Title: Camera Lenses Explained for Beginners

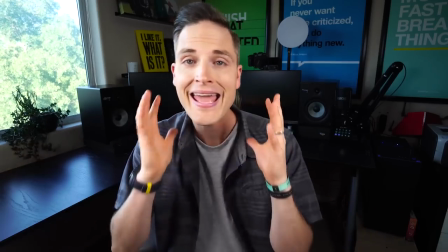[7:59]
Sometimes YouTubers, we want that wide-angle vibe where it kinda like bends things a bit, kinda has like a quirkiness,
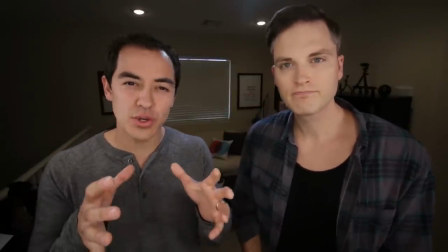[8:06]
kind of a cool vibe to it. but if you really wanna be professional and kind of have like that almost film look,
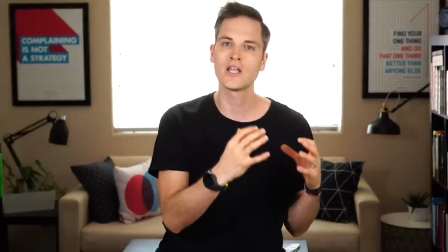[8:13]
almost you know that's less quirky look to it, that's why you a lot of times would be using more zoomed in kind of portrait or telephoto lenses. So now let's actually cut over to some examples so you can actually see side by side footage and photos of what different focal lengths look like and what they actually do to your subject when you use them.
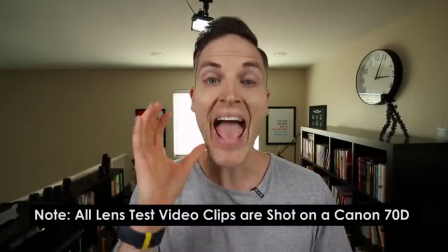[8:34]
All right, so right now you are seeing the 10-18mm at 10mm, so it's a very wide shot.
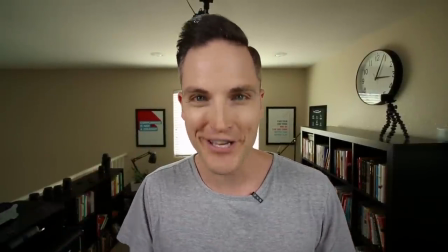[8:40]
And as we've talked about, it definitely creates distortion, right?
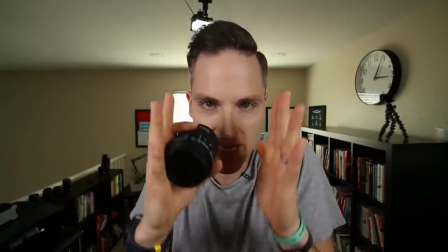[8:43]
And it kind of actually probably squeezes down my face a little bit, makes me a little bit thinner in the side, and then stretches the outside of the image.
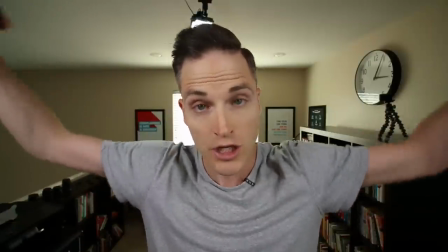[8:51]
So when I put my arms out like this, it might make them look nice and crazy. So this has definitely got distortion to it.
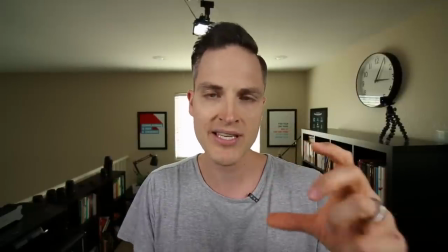[8:57]
So throughout this test, we're going to try to keep the same shot composition, but what
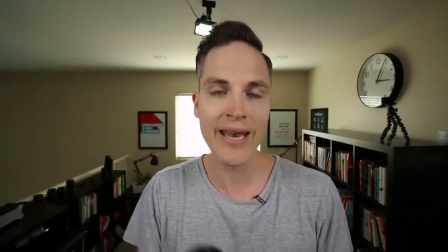[9:02]
the camera back each time and so next up we're going to go to the kit lens and actually go
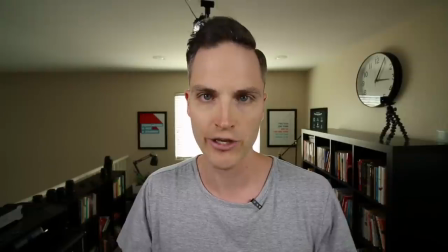[9:07]
to 18 millimeters so you can see what that looks like all right so right now you're seeing the
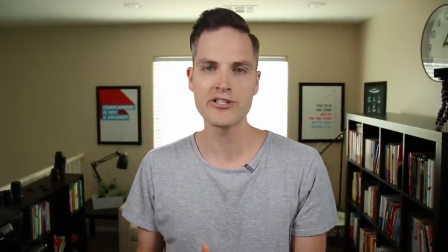[9:12]
kit lens at 18 millimeters so now distortion is beginning to be
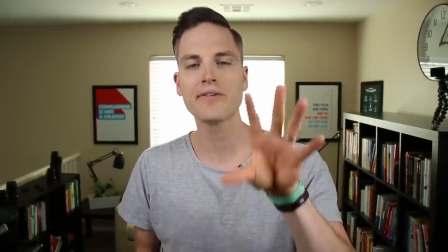[9:16]
removed quite a bit but this is still definitely a wider angle perspective
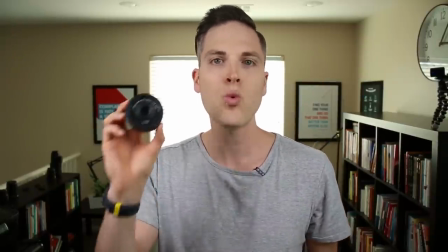[9:21]
and so next up we're going to be going to the 24 millimeter and this is actually one of my
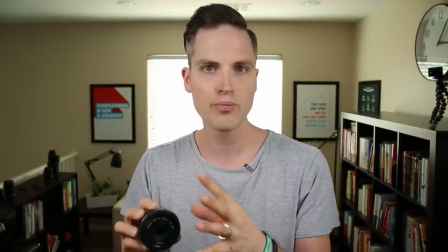[9:26]
favorite Canon lenses because it's super affordable and it also
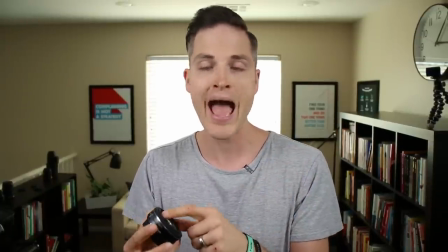[9:30]
is a little bit faster and what we mean by that is that the aperture goes all the way to 2.8.
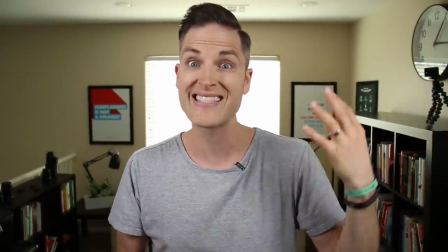[9:36]
This camera starts at aperture at number four that's f4 which means it's not as good in low light so this is a
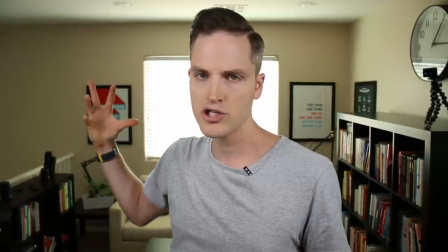[9:44]
great lens to have in your bag if you want a little bit of a blurry background on some shots and you also want shots where there isn't a lot of light
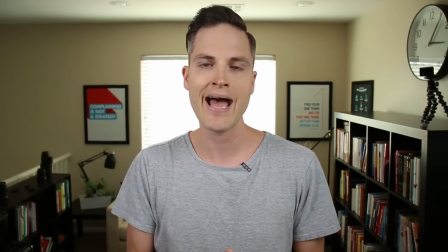[9:52]
you're shooting at night, you don't have lighting situations like that. So now let's go from 18 to 24.
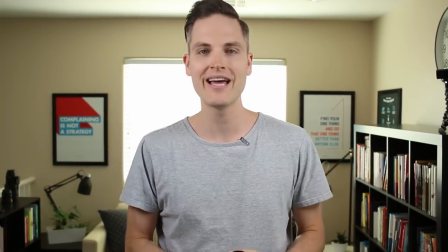[9:58]
Okay, so right now you are seeing the 24 millimeter lens and you could get the same look just with the kit lens.
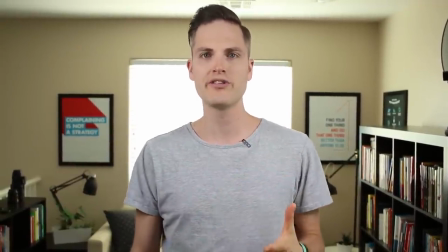[10:04]
You could go to 24 millimeters, but one of the reasons why I wanted to share this lens is because it is one of my favorite lenses.
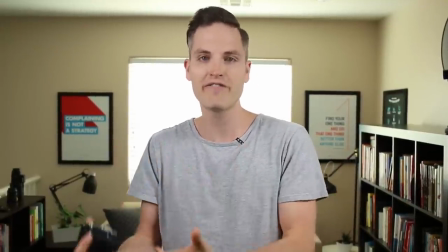[10:10]
It's F2.8, so it's a little bit faster, it's good in low light, it's still very affordable.
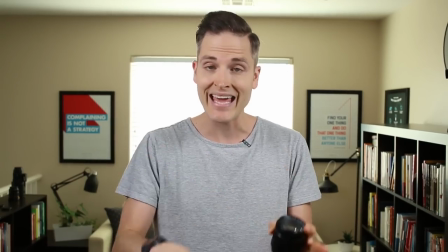[10:16]
We actually have a whole video out about my favorite budget Canon lenses, so I'll actually You can link that up on the YouTube card as well as in the description below.
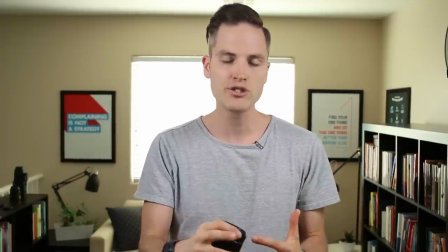[10:23]
But with this lens, now a lot of the distortion is gone. It's got a great vibe to it, and it looks a lot different than those wide angle kind of distorted shots.
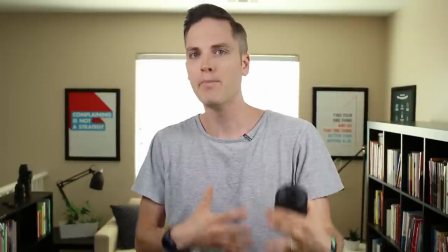[10:32]
At this point, you're getting kind of a good accurate body composition of what your subject will look like.
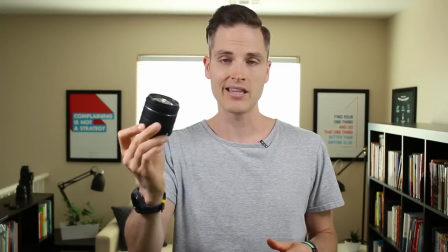[10:38]
However, let's actually jump back to the kit lens, take it all the way to 55
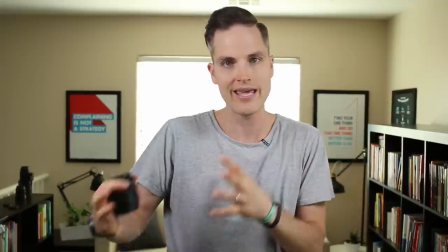[10:43]
to get an idea of the compression of what it does to the image, so let's cut to that right now.
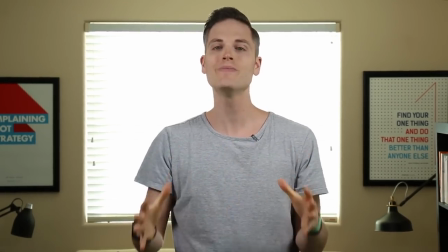[10:48]
Now you're seeing the kit lens on a Canon 70D zoomed into 55 millimeters and this is what it looks like.
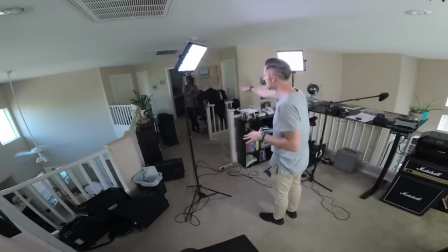[10:56]
As you can see from this angle over here, Omar is now about 15 or more feet away.
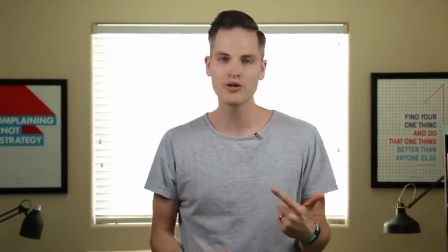[11:03]
Now you're getting kind of impractical for maybe shooting indoors unless you have a wider space to have the camera further from you.
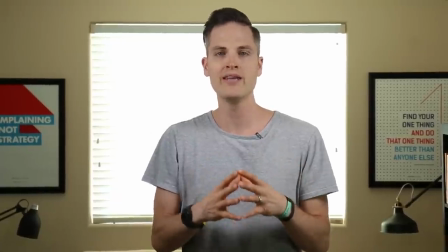[11:09]
That's why I said I like that 24 millimeter focal length because it's kind of in between. and as you go up into these higher focal lengths, 55,
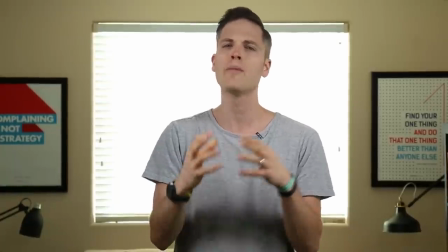[11:18]
you're getting more towards a portrait look.
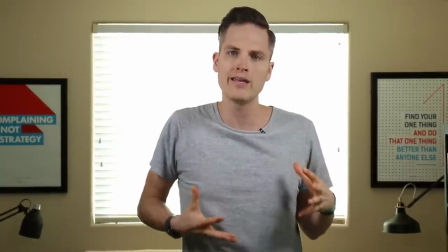[11:20]
So people that want to shoot photography that really gets the accurate image of what the person looks like and has that good portrait vibe,
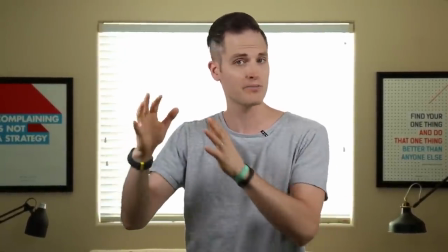[11:28]
usually want to have at least 55 millimeters or higher. It's popular to do that at like 70 or even 80 millimeters.
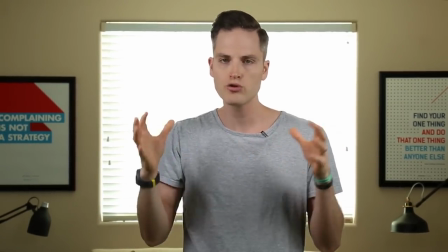[11:35]
So this kind of has gone through those basic focal lengths.
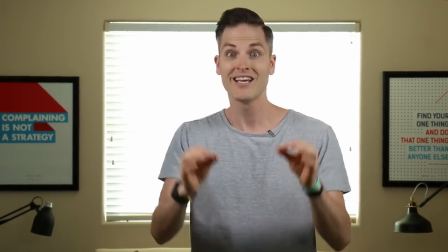[11:39]
So now let's cut over and share some final thoughts for picking out the right lens for video. Okay, so you just saw how different lenses make the image look different. And now, I wanna talk just a little bit about what lenses we use the most at Think Media and why. And the first lens that we use the most really is that 10-18. And so whether that's when we're shooting on Canon, we'll use the 10-18 lens, this is on an SL2 right now.